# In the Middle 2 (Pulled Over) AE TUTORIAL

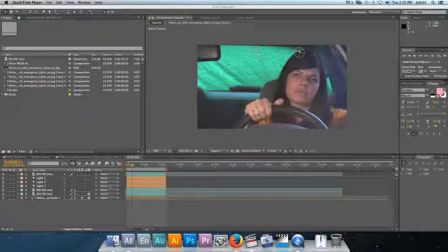0:00 but I'm going to explain that there are people in the background and not to mind them. So if you want to make crazy noises. Am I invisible? No, you're just video. Check. What the? I am just going to record audio and video.
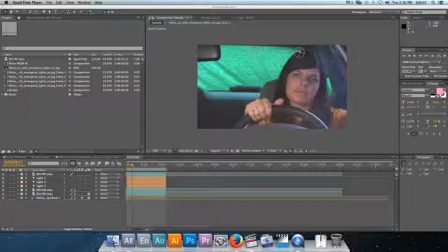0:20 Okay. Hello, my name is Dan Bracken, media producer at Ginghamsburg Church. I am in an office with 2 other people, so if you hear clicking from computers or strange noises like llamas in the background, it's not me. It is my lovely coworkers.
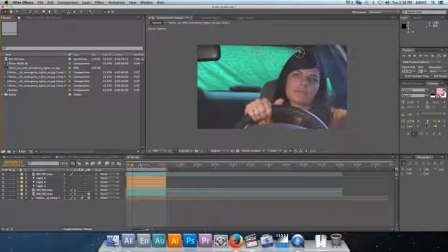0:39 Okay, so this is just a quick peek into this little video project here. This was our original footage. Looks a little bit like that.
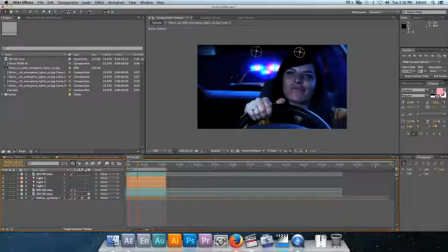0:50 And our final product, hide that layer, looks a little bit like that. So, just not necessarily a show how,
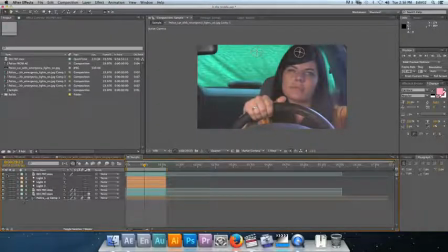1:03 but just a quick look at each of these different layers, a little breakdown about how we went about each thing.
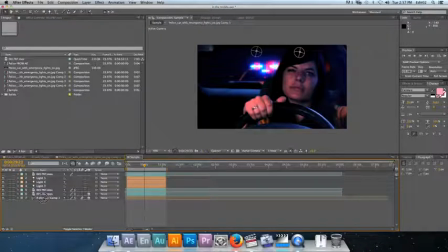1:11 First, this little cop car in the background, this pre-comp right here, this was just an image that we found on Google.
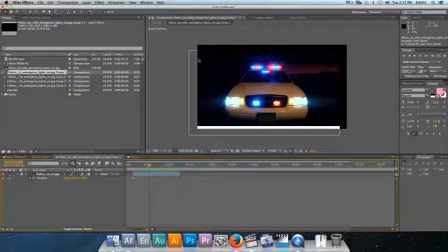1:19 I did a content aware scale on either side to extend the horizon to the right and to the left, and use clone stamp a little bit along the top, and that was sufficient for what I needed back over here.
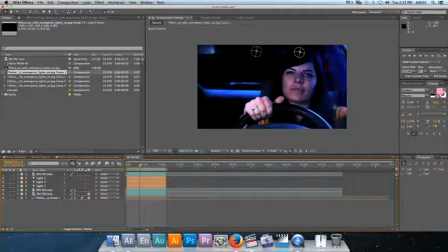1:33 If I hide that, that's what was in the background. Obviously we had to key out this green, this nasty green.
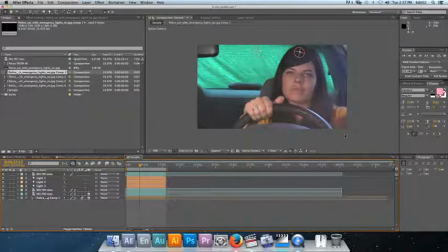1:41 Wanted to get a lot of these grays a lot darker, so there were some effects that we applied to that layer first.
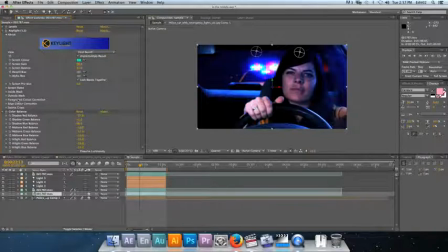1:49 Come up here to the effects controls. On this layer we added a key light first.
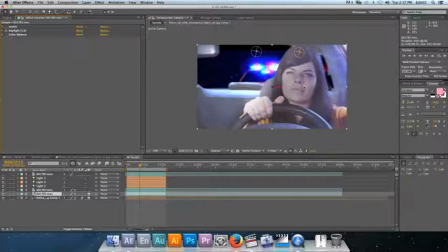1:56 I'll hide the levels and the color balance there. The key light settings, use the eyedropper tool to select an area of green on that green sheet, which actually it was kind of fun.
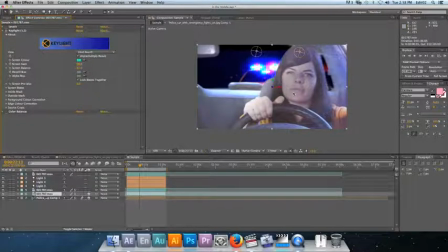2:11 We were going to shoot outside, but we got a lot of glare off of the windshield, the front windshield, so we pulled it into the garage in the back of one of our buildings, and our boy Greg was holding a reflector just above the roof here
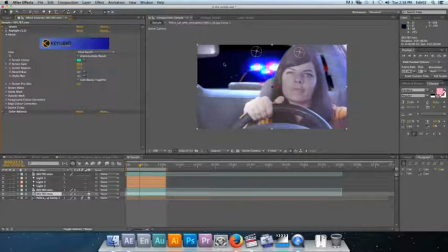2:27 that was blocking any additional reflection from the inside, and so the outside was still being backlit by the sun or whatever, which gave us a pretty difficult key to work with, but it helped. We could plug in a couple lights in the garage, so we had a fill light and a key light that helped light her face a little bit,
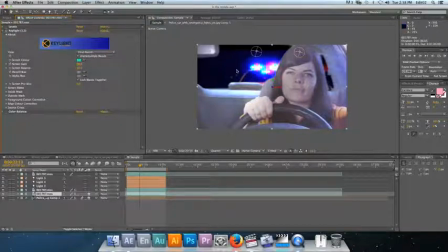2:46 but came in here and keyed out the back window with key light 1.2.
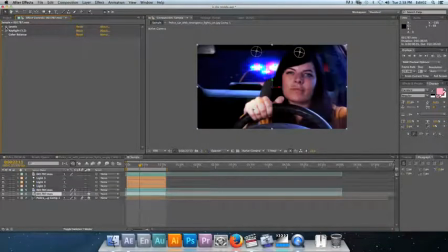2:53 After that I added some levels. I'll expand this. I brought those blacks up a whole lot just to match some of the contrast in the background. It's dark, right? So we got to make it a little bit dark. Did that. Also brought the
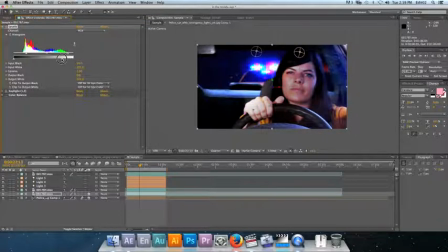3:13 output white down a little bit, which made it just a little less, saturated. Those whites aren't that bright at night. And then beyond that, brought a color balance.
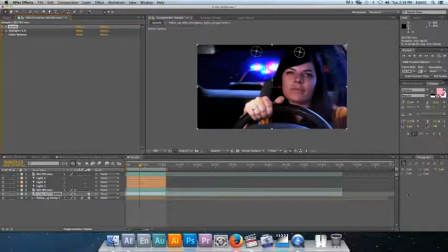3:27 Indoor light, which was coming from the lights in the garage, are a little bit more orangey than outdoor light. So outdoor, general blue tone. You get some blue tones from these lights here anyway. Cool. So beyond that, we wanted these lights to be animated from the cop car.
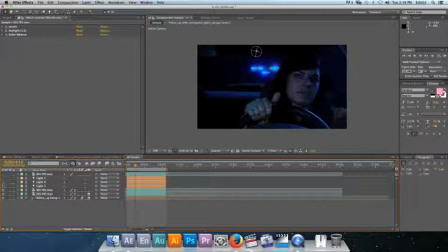3:46 So I added just a few lights down here. First I added a blue light. I'll expand this into our light options. I've got it on spot.